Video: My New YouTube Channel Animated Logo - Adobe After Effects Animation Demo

hello polarizing people thanks once again for tuning into our channel
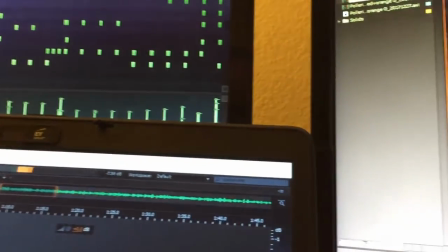0:11 now this video is more of an overview than a full-blown tutorial and it covers
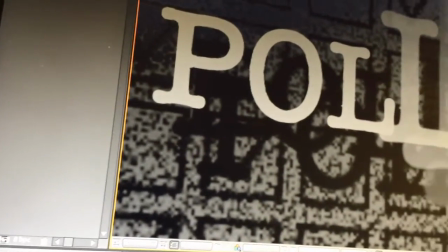0:16 how we updated the animated logo used in polarizer videos but in
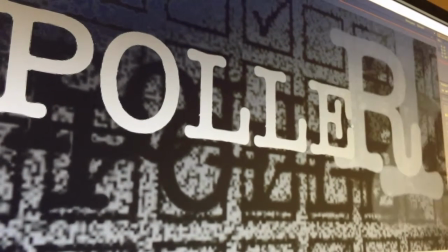0:21 any case we hope you find this latest contribution to our video series about creating and
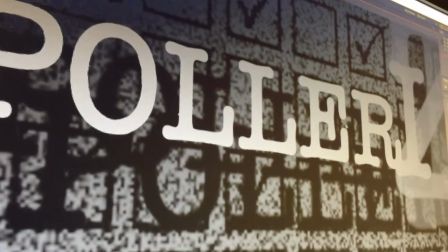0:26 growing this YouTube channel to be both informative and helpful like any business or other entity
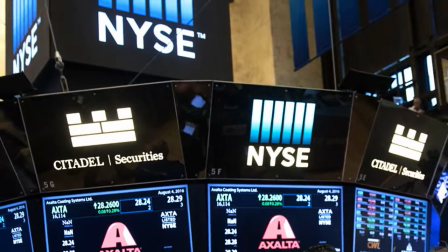0:32 in the public eye designed to turn a profit a monetized YouTube channel by default is a brand.
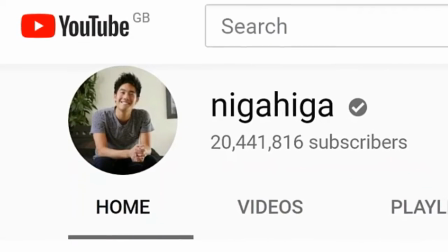0:38 Now, most YouTube channels, unlike most corporate brands,
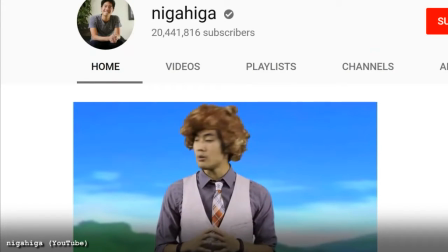0:42 they're able to develop an identity and a following with viewers and subscribers through more of a
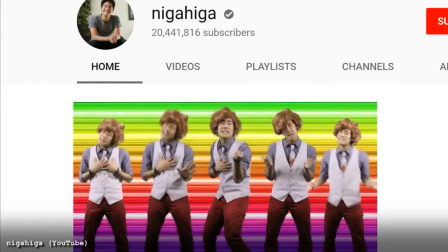0:47 function of the unique personality behind the channel or a unique angle into the audience's hearts,
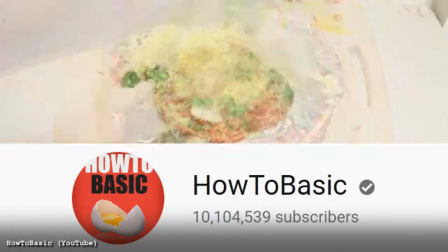0:53 minds, and collective attention spans.
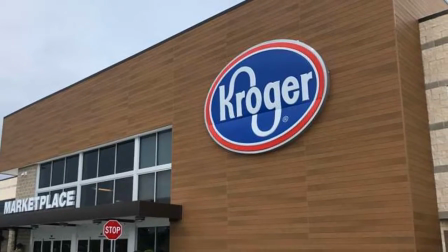0:56 As opposed to going the more conventional route with a soup-to-nuts professional corporate identity design associated with large companies based in brick and mortar.
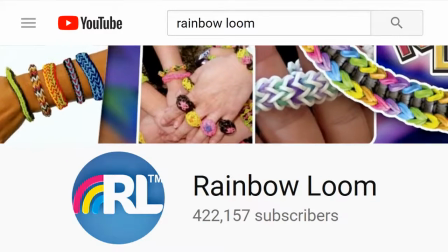1:05 And that's a good thing. But even then, a simple but well-conceived brand identity, that certainly doesn't hurt a YouTube channel.
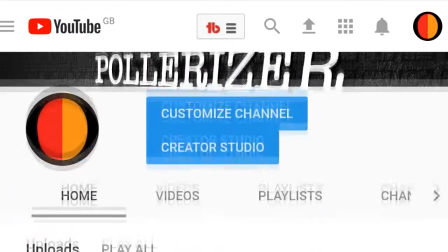1:13 So for the polarizer, we felt it was time to marry our main logo,
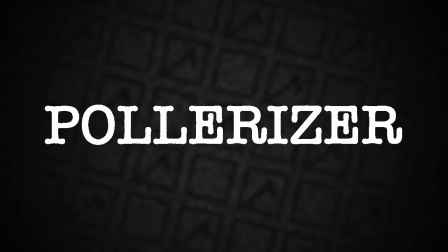1:18 and that's a simple serif font logo type that says polarizer, with our YouTube channel icon, which is a red and orange oval.
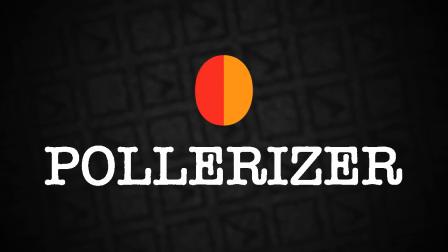1:26 Now some of you might be wondering what these two graphic elements have to do with each other in the first place,
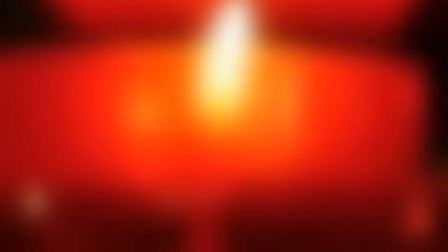1:30 And there actually is some deeper metaphorical link intended between the logotype and the channel icon,
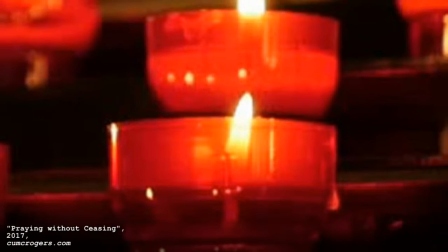1:37 and we promise that this will be clearly revealed in a future video. But for now, to update both the static and animated versions of this logotype,
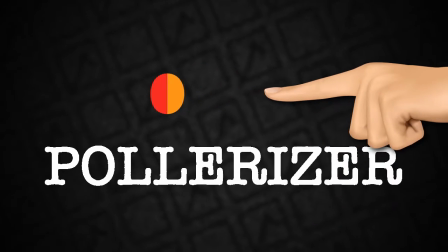1:45 we decided to visually incorporate the channel icon, which is actually a red and orange stylized version of the O in polarizer,
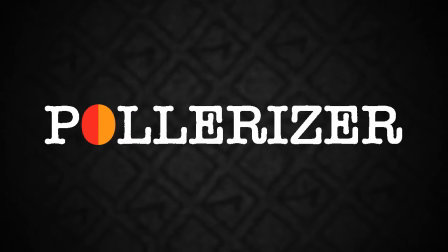1:53 into the logotype itself, replacing the plain standard O. Now,
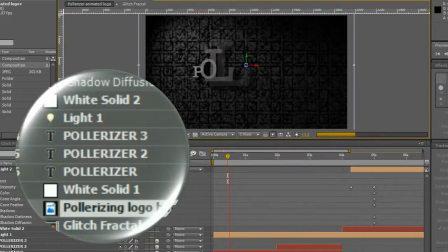1:57 our initial animated version of the logo is simply a text layer in Adobe After Effects that's
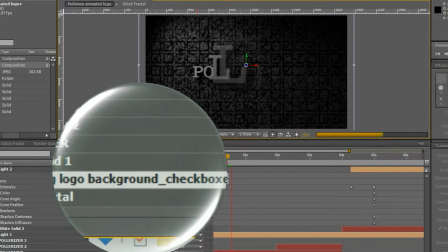2:03 placed over a solid that has an image file applied to it to create a battered background.
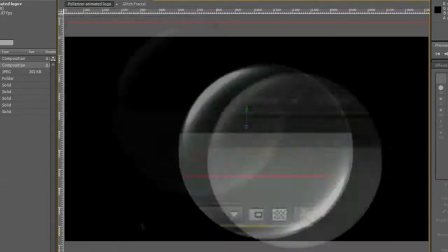2:08 And spotlight effects applied to the text in the background create shadows and a vignette look to the composition.
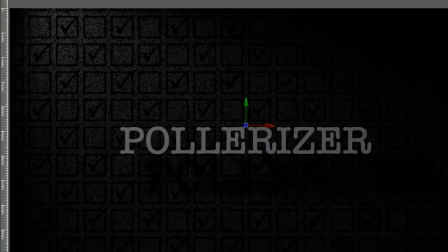2:14 The black and white composition has a vintage look, which we're going for, and that's enhanced by adding an analog video glitch effect to the end of the animation.
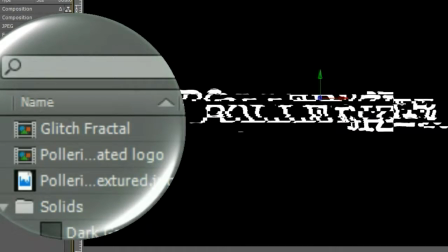2:22 Ok, a big hat tip to Josh, Mini Movie Maniac,
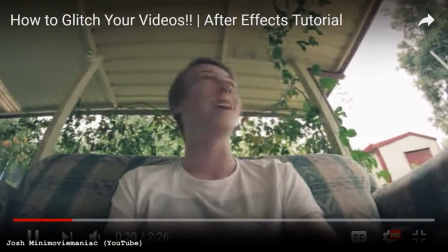2:27 for his YouTube video tutorial regarding how to add the glitch effect in After Effects. I followed his instructions and it worked out really great.
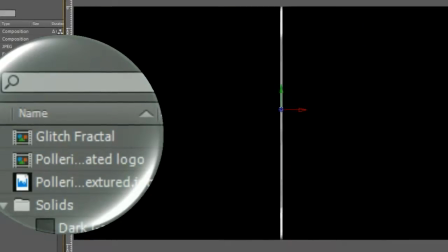2:35 I've provided a link to Josh's tutorial in this video's description. All in all, I'm happy with this evolution of the polarizer logo,
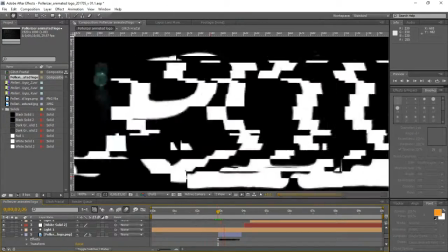2:44 but there is one technical issue I want to highlight that occurred in the process of animating and aligning the glitched O with the rest of the glitched letters in the logotype.
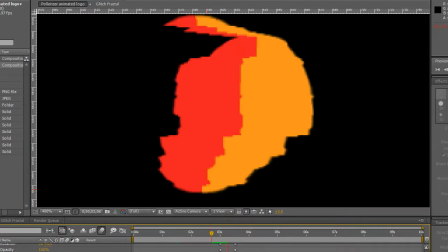2:53 So what I did was I glitched the O separately, and then layered it over the original logotype glitch sequence. Given the different sizes and shapes of the layer's contents, as you can see the O did not glitch completely in sync with the original logotype.
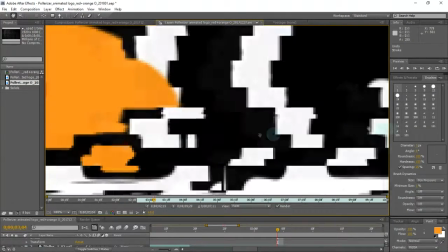3:09 So since I'm a relative newbie when it comes to using After Effects and my skill is still being developed,
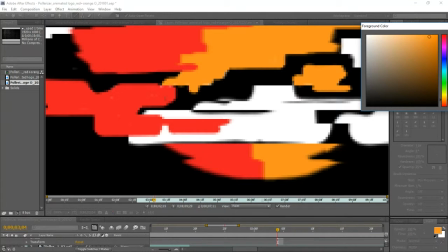3:15 I fixed this problem with the syncing of the animation and the glitching by painting each
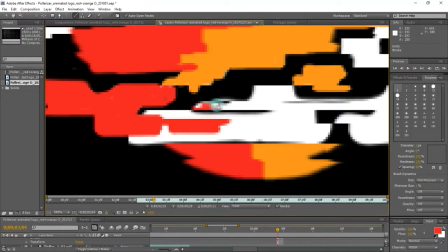3:21 frame in the animation to get the O glitches to better align with the glitches of the logo type.
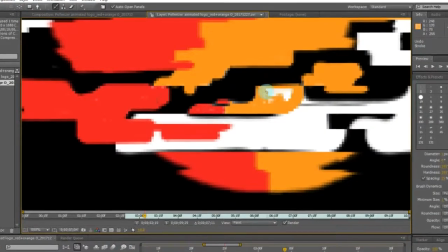3:26 Now, this approach was pretty tedious,
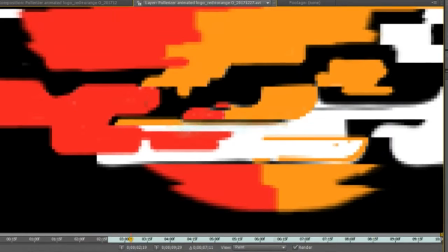3:29 but one good thing is it allowed me some freedom to add extra color throughout each frame to draw more attention to the glitched O.
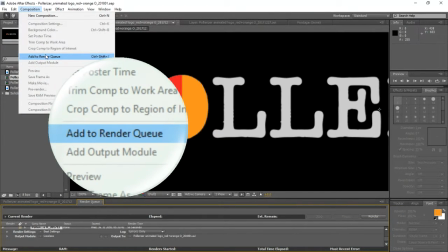3:37 Then it was off to the After Effects rendering queue, and a few minutes later, a new video file of the animated logo is ready.
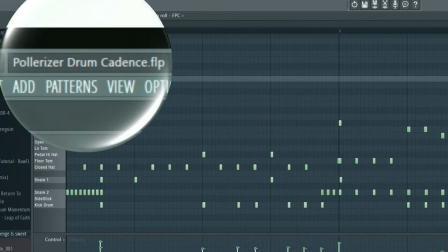3:43 I then put together a short musical stinger using FL Studio for the Animated Logos audio track,
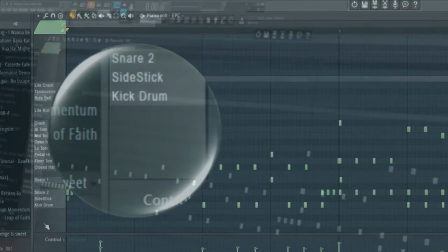3:50 and the main music element of this track is a drum roll that's meant to sync with the letters in the logotype as they appear.
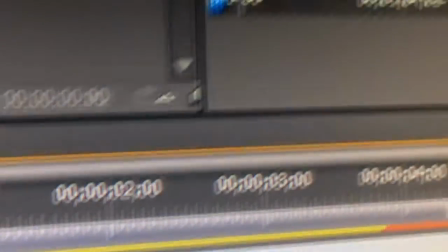3:57 When the track was finished, I imported the audio and video files into Adobe Premiere, synced them in the timeline, and there you have it.
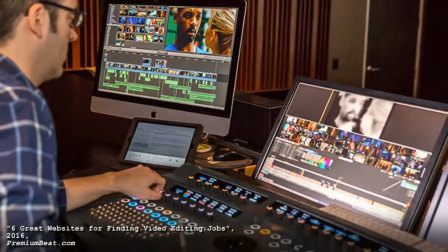4:04 And we're not experts at all when it comes to things like non-linear video editing or motion graphics or digital audio, digital music.